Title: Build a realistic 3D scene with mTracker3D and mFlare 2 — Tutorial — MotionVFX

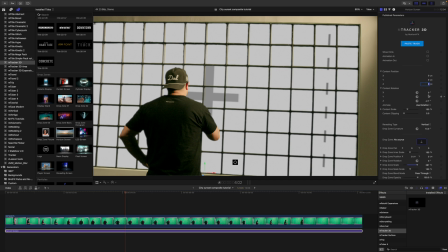[4:37]
So I'm going to click this and I'm going to do -250.
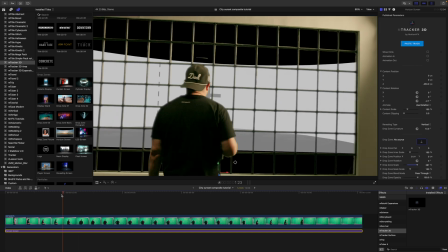[4:43]
And then you can see that that is out there and it looks like it's outside in that sort of Z space area.
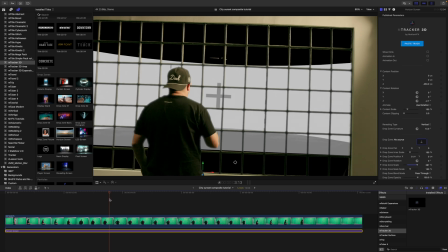[4:50]
And again, I need to continue just scaling that up appropriately.
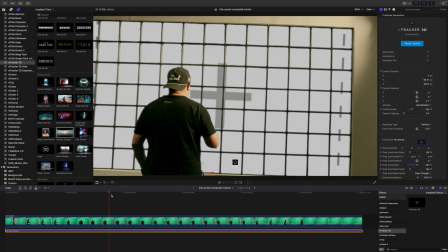[4:56]
See how that looks?
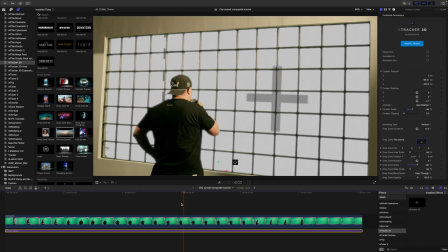[4:59]
Nice, and now you're starting to see that movement as it looks like it is way further away.
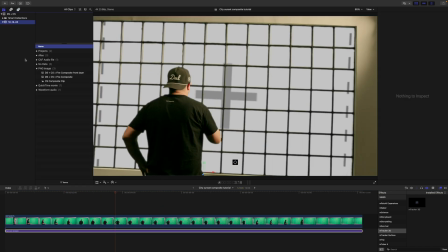[5:05]
Now I can go ahead and populate my drop zone.
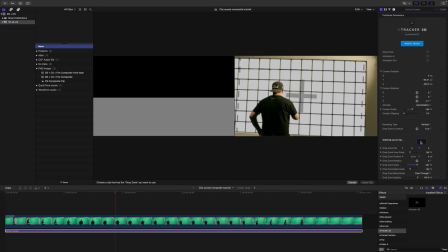[5:08]
So I'm going to go over to drop zone source and we are going to find the image.
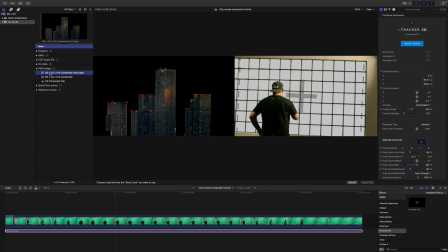[5:14]
For these images, I did find just a stock photo, and I was able to separate the foreground and background in Photoshop and used generative fill to just replace the holes that was left behind from the buildings.
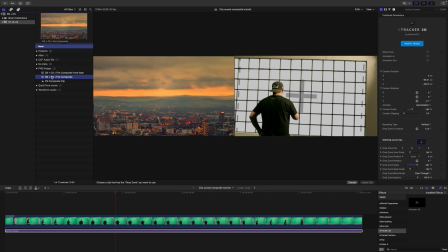[5:30]
In this instance, this is my foreground image. I'm going to go to this one, click to apply.
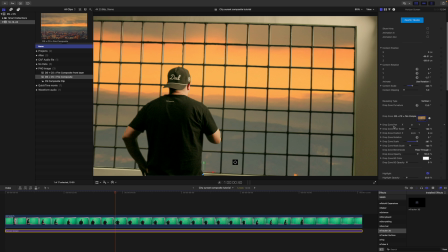[5:36]
We will apply clip, and then we will continue to use our parameters to make adjustments until we feel like that horizon is accurate.
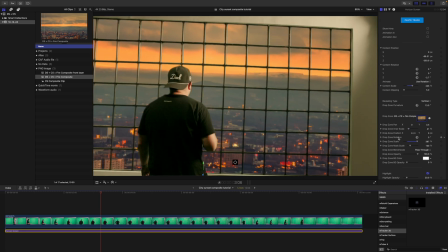[5:46]
All right, that is looking really good so far. Over here, I'm going to continue coming down. I do not need reflections. I'm going to just go ahead and turn that off. I don't need a refraction. We can add a little bit of noise so that it kind of matches the noise that's already present in our shot, but we don't need a lot.
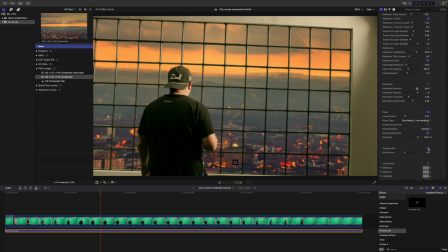[6:05]
And I'm going to add this blur because this is supposed to be something that I'm looking out at a distance, and I'm just going to increase that blur until that looks a little bit more natural. So why don't we say 45? That looks good. Now, because I already have this, I'm going to option click and drag up.
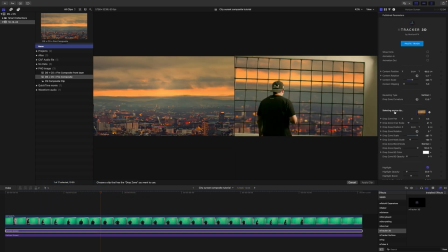[6:25]
We are duplicating our clip, and we are now going to apply our buildings into that same sort of drop zone.
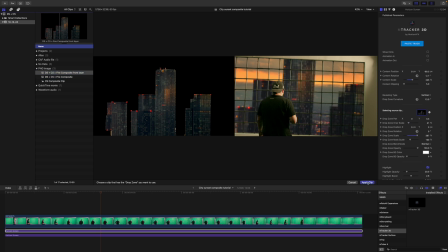[6:34]
Let's click apply clip,
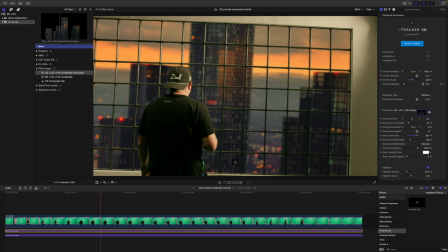[6:37]
and then I'm going to move my building out in Z space so that it appears closer to me. So you can see my background is negative 250. We can make this one maybe negative 100.
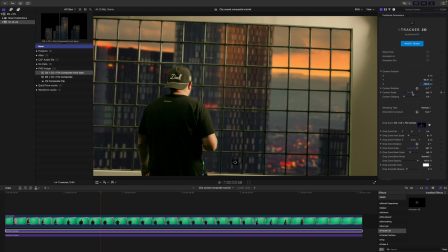[6:50]
So it's going to appear closer, but then we scale it down.
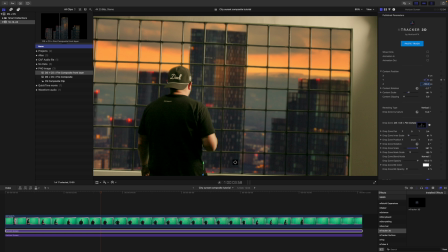[6:56]
Then move our position until it's starting to look a little bit more natural.
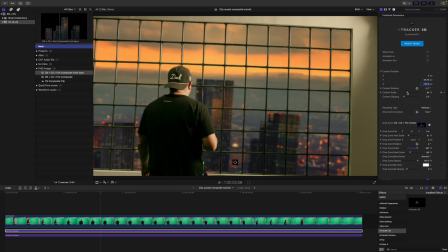[7:01]
So something else that's really cool about these drop zones that are curved, as you can see, there is still a curve that is curving inward toward me. If you go over in your inspector to drop zone curvature, you can actually adjust that curvature,
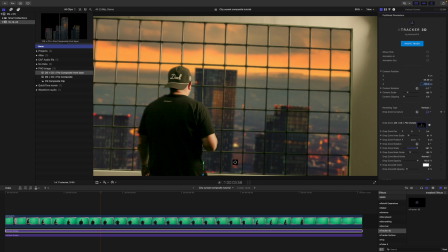[7:19]
as you can see here, which is really nice. So I'm actually going to curve that around ever so slightly so it looks as though those are a little bit off that axis. And again, I can maybe scale up just a little bit,
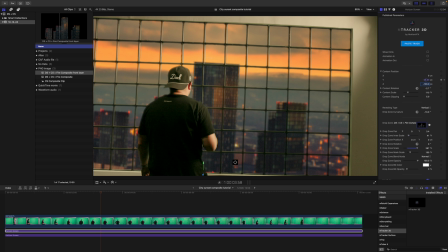[7:34]
bring that down on Y. I am going to be adding some black bars to this on the top and bottom. So this little bit here where you can see the buildings are not quite connecting is really no big deal. And then I can also make a change to my rotation
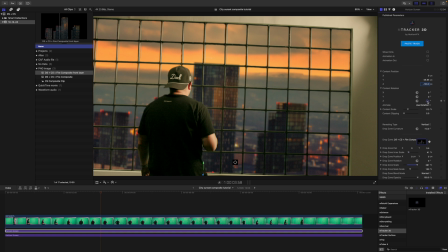[7:52]
just so it looks a little bit straighter there in the center. Let's see how that looks. All right, that is looking really, really cool, and we are getting that parallax.
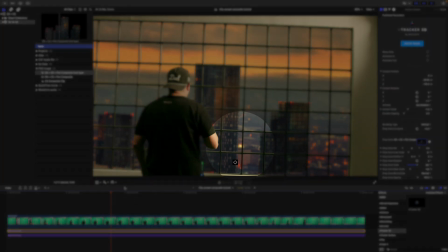[8:05]
If you'll actually watch this light area here, that is where you can really see how the buildings are moving relative in the Z space to the background, and so it really gives off that illusion.
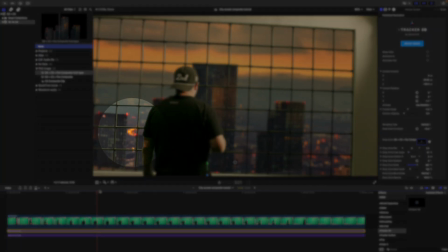[8:21]
You can also see it here. I love that kind of river back there. You can see that difference. Really, really nice.
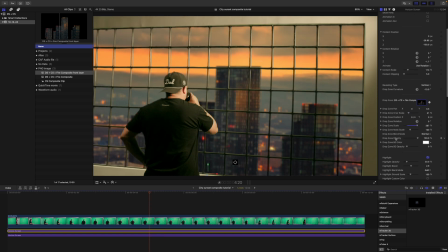[8:33]
All right, so the next thing I want to do is I want to come over and we are going to change our Gaussian blur. We're at 45. Obviously, this is a little closer, so we want it to be a little bit more in focus there.